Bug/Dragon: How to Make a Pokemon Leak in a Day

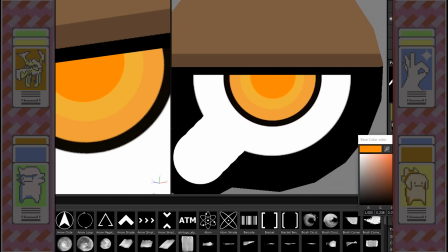4:13 With that out of the way, now we can paint our textures.
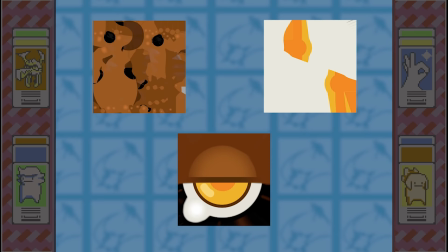4:16 The eye was definitely the most deliberate one we needed, but in the end we have a body, eye, and wing texture to work with within our 3D software.
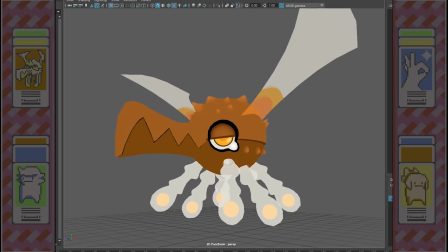4:25 Bada bing, bada boom, we got ourselves a bugaboo.
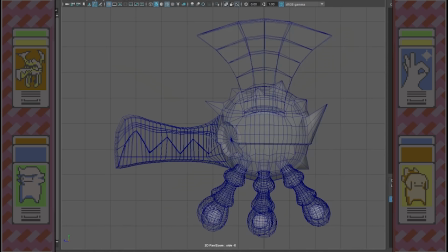4:28 Let's set our lighting to flat to replicate Pokemon in some sort of way, and then we're gonna move on to rigging.
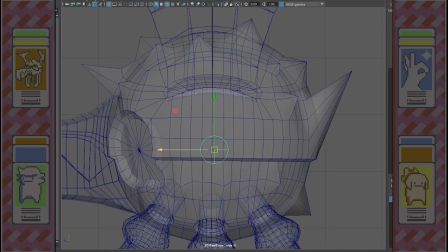4:34 We start things off with a master joint. This is the joint that connects to all of the other joints in the system, and is used to move the body and all of its parts as a whole.
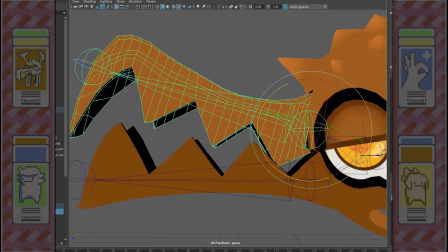4:43 From there, we can use 2 joint chains to control the upper and lower jaw. And, voila, it looks terrible.
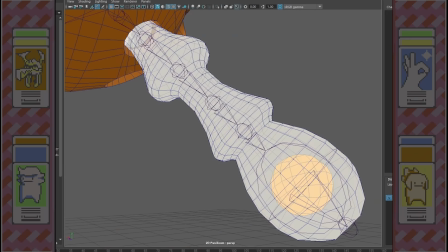4:50 It doesn't really matter, we're gonna find a way to work around this. Gotta move on to the other parts.
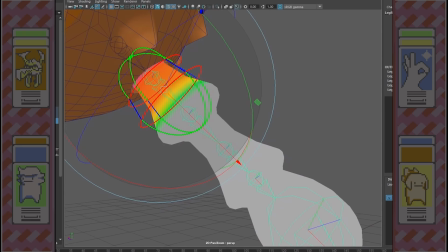4:54 Our legs will require the most complicated part of the rig. We bind the leg to the joints and then use soft body to allow the leg to be manipulated a lot like a wet noodle. Right here,
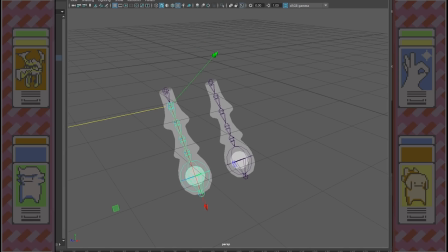5:05 I'm just adjusting how much influence each joint has. Once that's done, all we need to do is save it out and bring it back in.
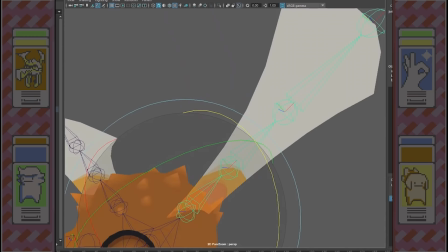5:11 5 times. It's kind of annoying.
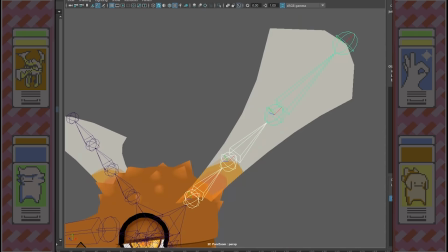5:15 The wings were a little bit more complex than seen in the final product, but it was just a simple joint chain, and now we can move on to...
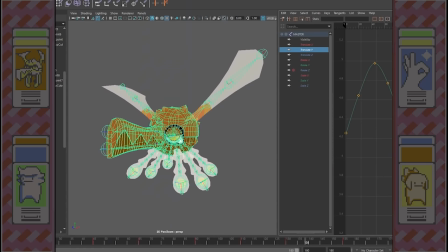5:23 Huh. Oh no. Not animation. Ah, it's been a while since I've done this. Set your time sliders to 180.
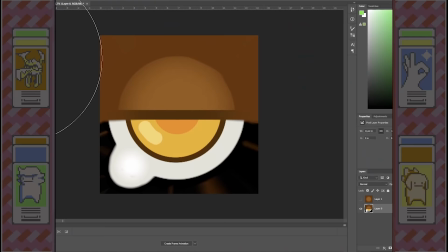5:30 We're gonna jump right in. Thanks to our master key, we can move the body up and down with a little bit of wiggle in it.
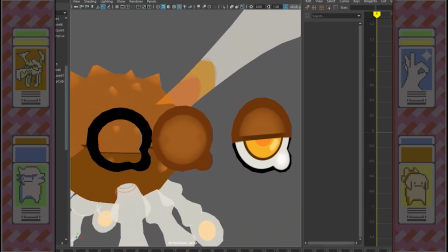5:35 Jump ship to Photoshop real quick and create our blinking eye, and then we'll just plug them right in.
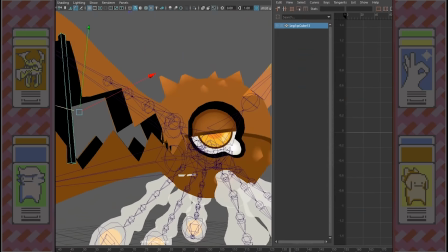5:40 Then key the eye plates to disappear and reappear at a certain rate to create the illusion of a blink.
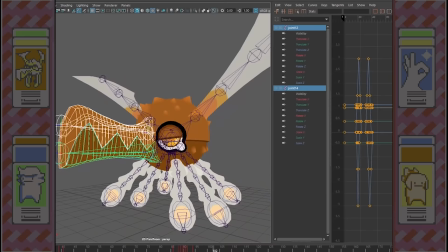5:45 To try and fix our mouth problem, we're gonna put a piece of geometry in the base of the mouth to try and make the holes less noticeable, but inevitably we'll just have to move the jaw just a little bit to be safe.
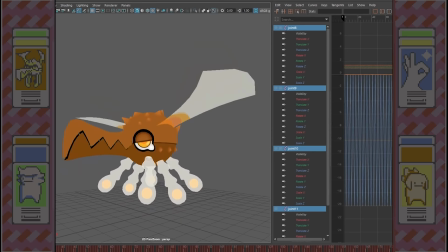5:54 Kinda reminds me of Agnaxor. I definitely experimented a little too long on the wings.
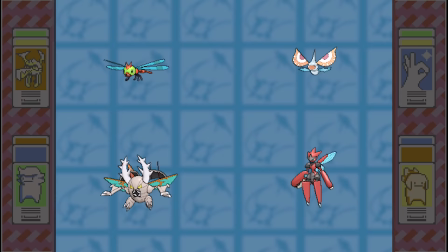6:01 We eventually settle for a simple up-down two-frame motion like Yanma, Masquerain, Mega Scizor, and Pinsir.
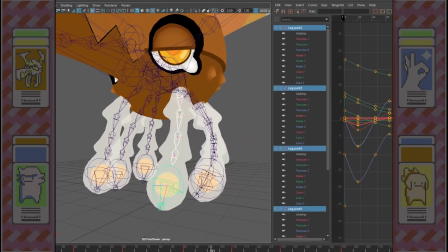6:07 Skedaddle skedoodle, it's time to key the noodles. There is a small shortcut you can take when animating tendrils or tentacles in Maya.
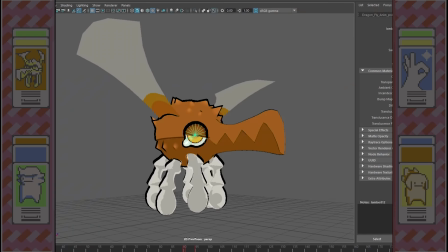6:14 Select each joint down the chain and rotate it to create a nice curl. And remember to save so this doesn't happen.
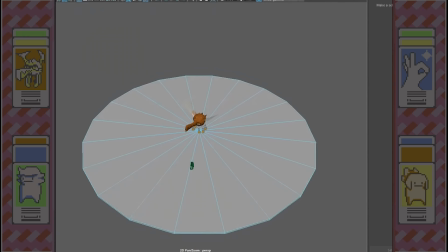6:20 With no time to make shaders and no access to tune shaders, we create a makeshift outline using a duplicate of our model and backface culling.
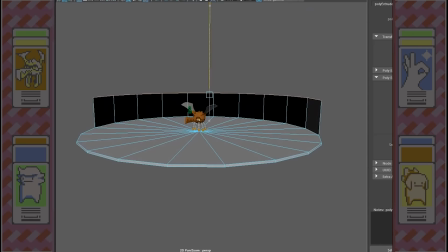6:27 Okay, we're running out of time. We gotta do an environment and we gotta do it fast. Let's use a cylinder for the floor and extrude upward so we can create our wall with added geometry.
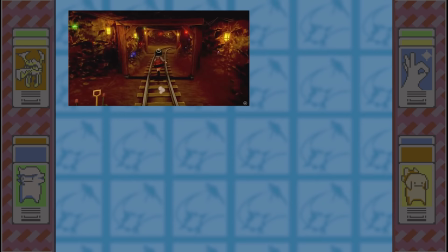6:36 Separate the two and open Photoshop. As you may have guessed, we're gonna use the cave for our environment.
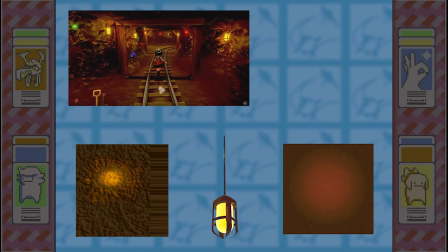6:41 Next, make a ground and wall texture with a light spot added on so we can put a lantern next to it. Now we can model the lantern and the crystal shards that are sticking out of the cave wall.
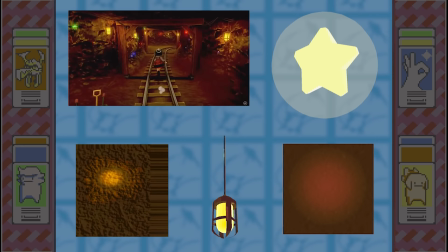6:49 Because we're still using flat shading, we turn the transparency up on an orb and use that as a fake glow effect.
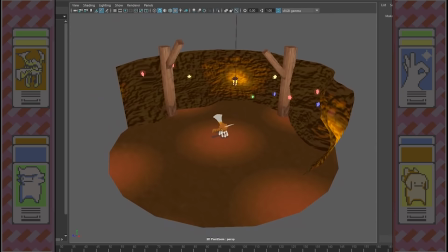6:56 Spheres, not orbs. Sounds cool though. Well, eat your heart out, Kubrick, our fake scene is complete.
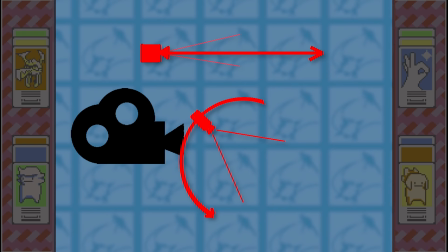7:03 I also made two wood beams that didn't make it to the final shot. Time to move on to cameras.
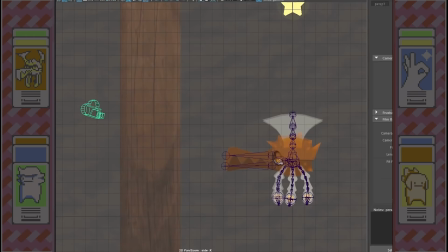7:07 We're gonna replicate two simple shots from Pokemon, a slow zoom in and a rotation around the model.
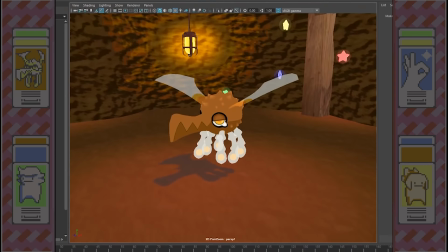7:12 With some small adjustments to our focal length, we can create our camera animations, render them out, and then move on to the final step.
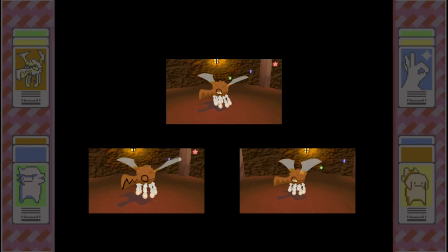7:18 We leave Maya with about 3 different sets of renders, and we can load them into Adobe Premiere and line them up to create our footage.
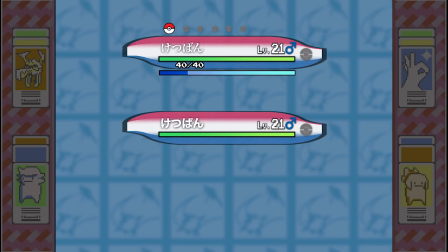7:25 Remember to realize this late in the game that you're missing the entire UI. Using the red and blue motif from the trailer, we create the enemy and player health bars.
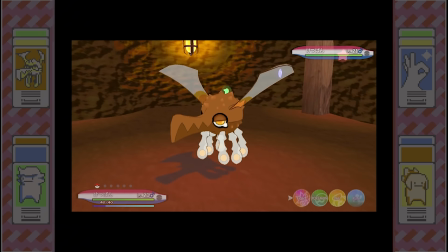7:33 We're also just gonna borrow the Let's Go interface, we're really running out of time. And for names, missing no in Japanese.
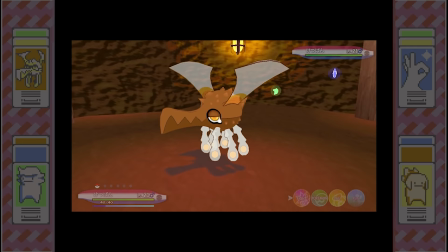7:39 And hey, not half bad. It doesn't even look too bad on the Nintendo Switch, I mean, look at this.
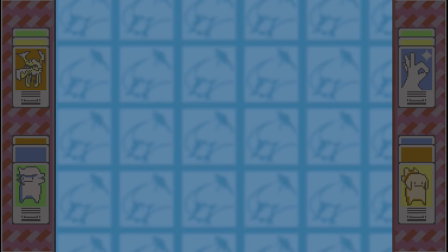7:46 My uncle works for Nintendo and he got me a copy.
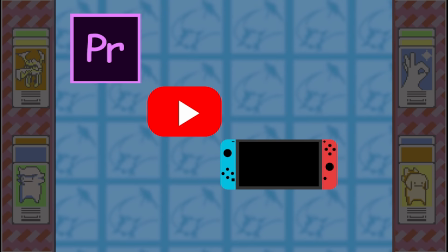7:49 Anyway, let's export our Premiere footage to YouTube and then put that YouTube on the Switch and then film that Switch with a phone and then put that phone,
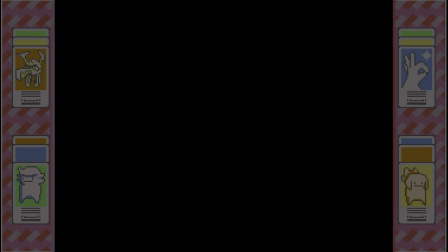7:57 you know, on the internet. Like the footage. You get it. Okay, Friday morning. Time to post. But where to post something so infallible, so ironclad in its legitimacy, that it would be foolish not to make a video about it?
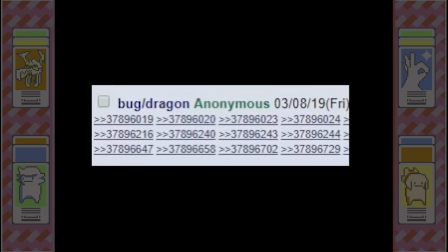8:15 Right here. Yeah. This place.